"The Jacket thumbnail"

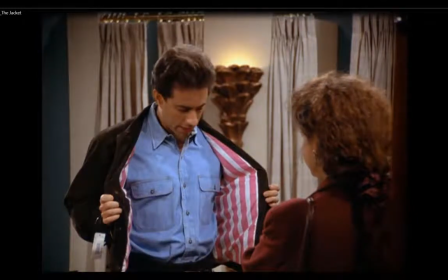1244s
So you can pause at either one of these and get that pose down.
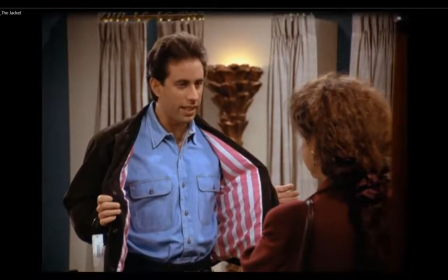1250s
Okay, so let's go back. Here we are.
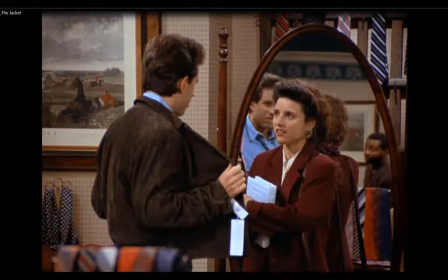1255s
We have, let me just move forward a bit. Shot 25, we're seeing them in front of the mirror again. But look in the mirror. We can see the original salesman now finished looking in the back and coming out. So, kind of got a hint that he's coming there and he just didn't pop out of nowhere.
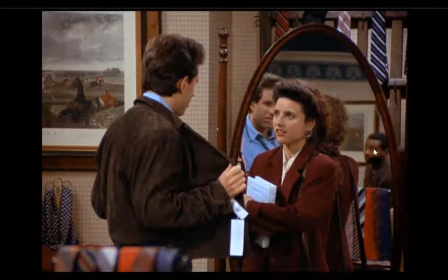1275s
So just carefully crafting and introducing the characters in a way that is not jarring or confusing. Okay, so that's 25. Let's go over here.
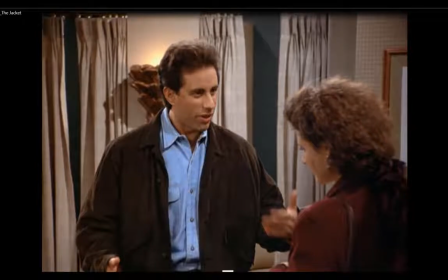1294s
26. Is this 26? I'm just trying to see where I'm at. Yeah, so this one's 26 for sure.
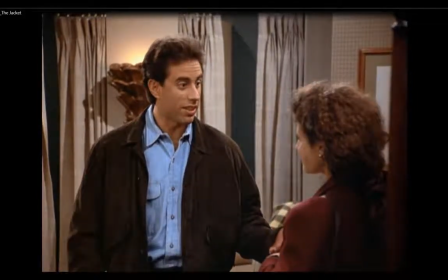1305s
And that pose, let's just see what happens there. Looks good. And now, I believe there's a camera move here, but maybe we'll treat this as another pose.
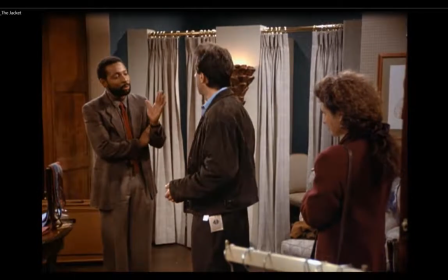1319s
So here is 26 pose 2. And again, this could have been a cut. So it could have been shot 27, but we'll treat it as 26 and a second pose. And we definitely,
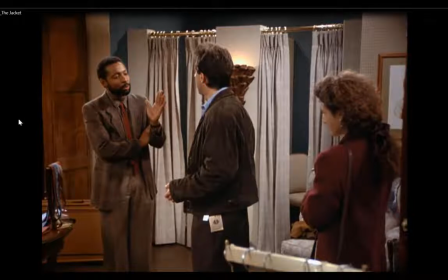1333s
the camera is widened so that we can see our sales character back in the shot and that he's very clear and he can deliver his line. Okay, so that's the end of the sequence. I've got one more shot I'm going to show, and that's the transition from this end of Act 1 and into the next one.
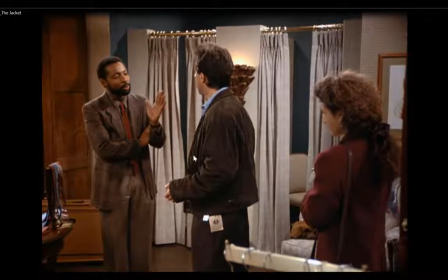1352s
And here we go. He's convinced he's going to buy this jacket.
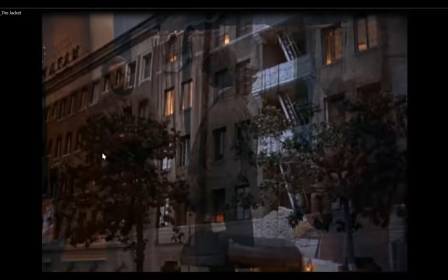1357s
What happens here, we can see a cross dissolve. And then, so it's not a cut.
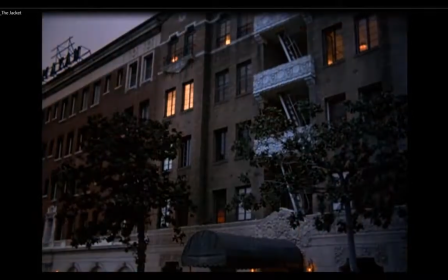1363s
We've had cuts. This is the first time we had a cross dissolve, and we end up exterior of Jerry's apartment. So that cross dissolve indicates that this is later that day, that night. It could be the next day or later that week. If it's significant, we'll try and spell that out.
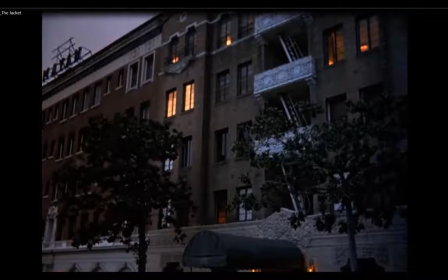1382s
But this definitely tells us that from our very first shot, it was at the clothing store and it was daylight. This one is nighttime or evening, and we're in a different location. So we have those establishing shots to let us know where we're at. Okay, so this one's a different sequence.
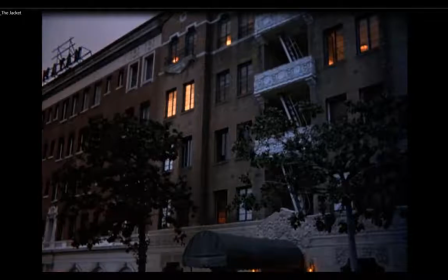1398s
This would put us at 27, I believe. So that should be completing your thumbnails. If you go through this, fill those out, and submitting those 2 thumbnail pages with that information.
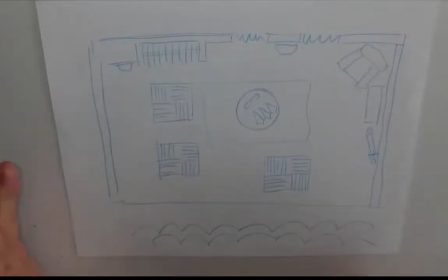1414s
So now you're going to need a blank piece of paper.
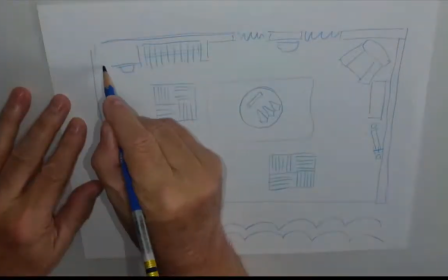1417s
What I want us to do is to copy over, and I'll go over this image that I need you to copy.
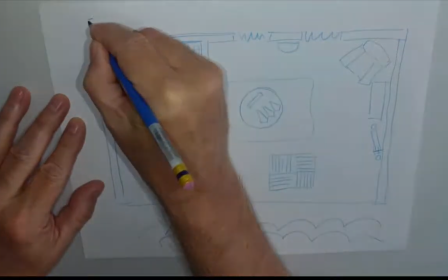1423s
And this is a floor plan
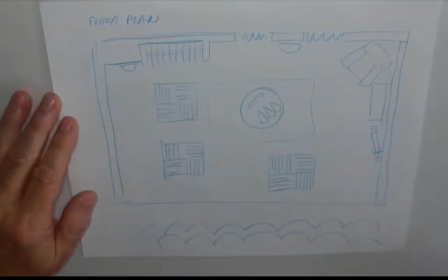1430s
of the clothing store that Jerry and Elaine are at.
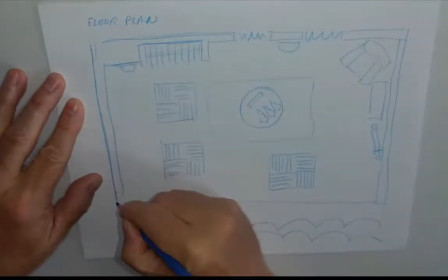1435s
So what I've drawn here is a wall on the left,
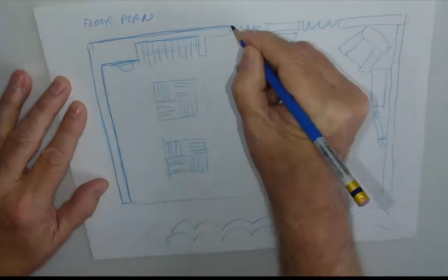1443s
and just looking at the set and how it was constructed. So there is a wall on the back.
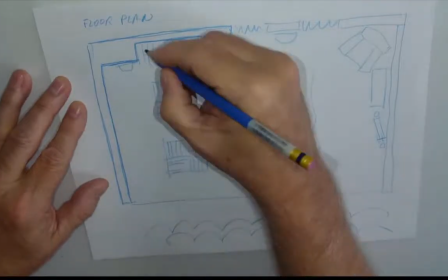1449s
It indents here, and this is a clothing rack.
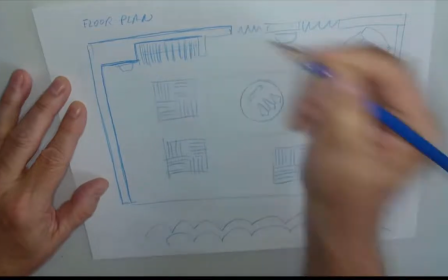1454s
You will see that there's suits and sports jackets along there. There is a bit of a wall here.
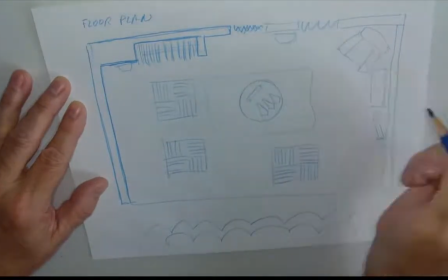1460s
It comes out, and then there is a curtain, like a dressing room back in here. There's another bit of a wall.
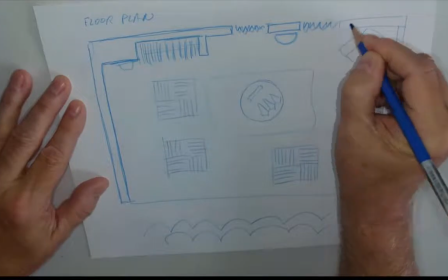1468s
There is a light stand here, another curtain opening, and then that back wall is finished here.
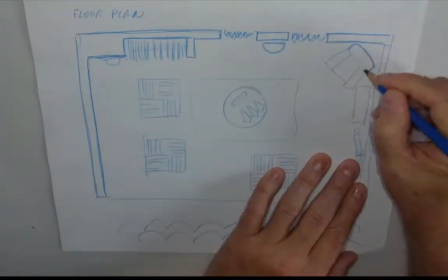1476s
Then we have a lounge chair here that we can see in the corner of that room.
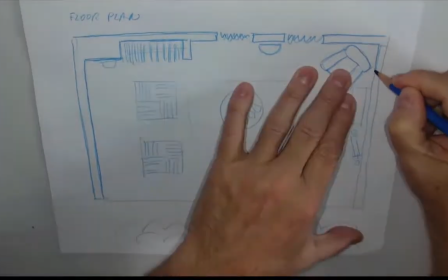1486s
we have our right wall, which will come down.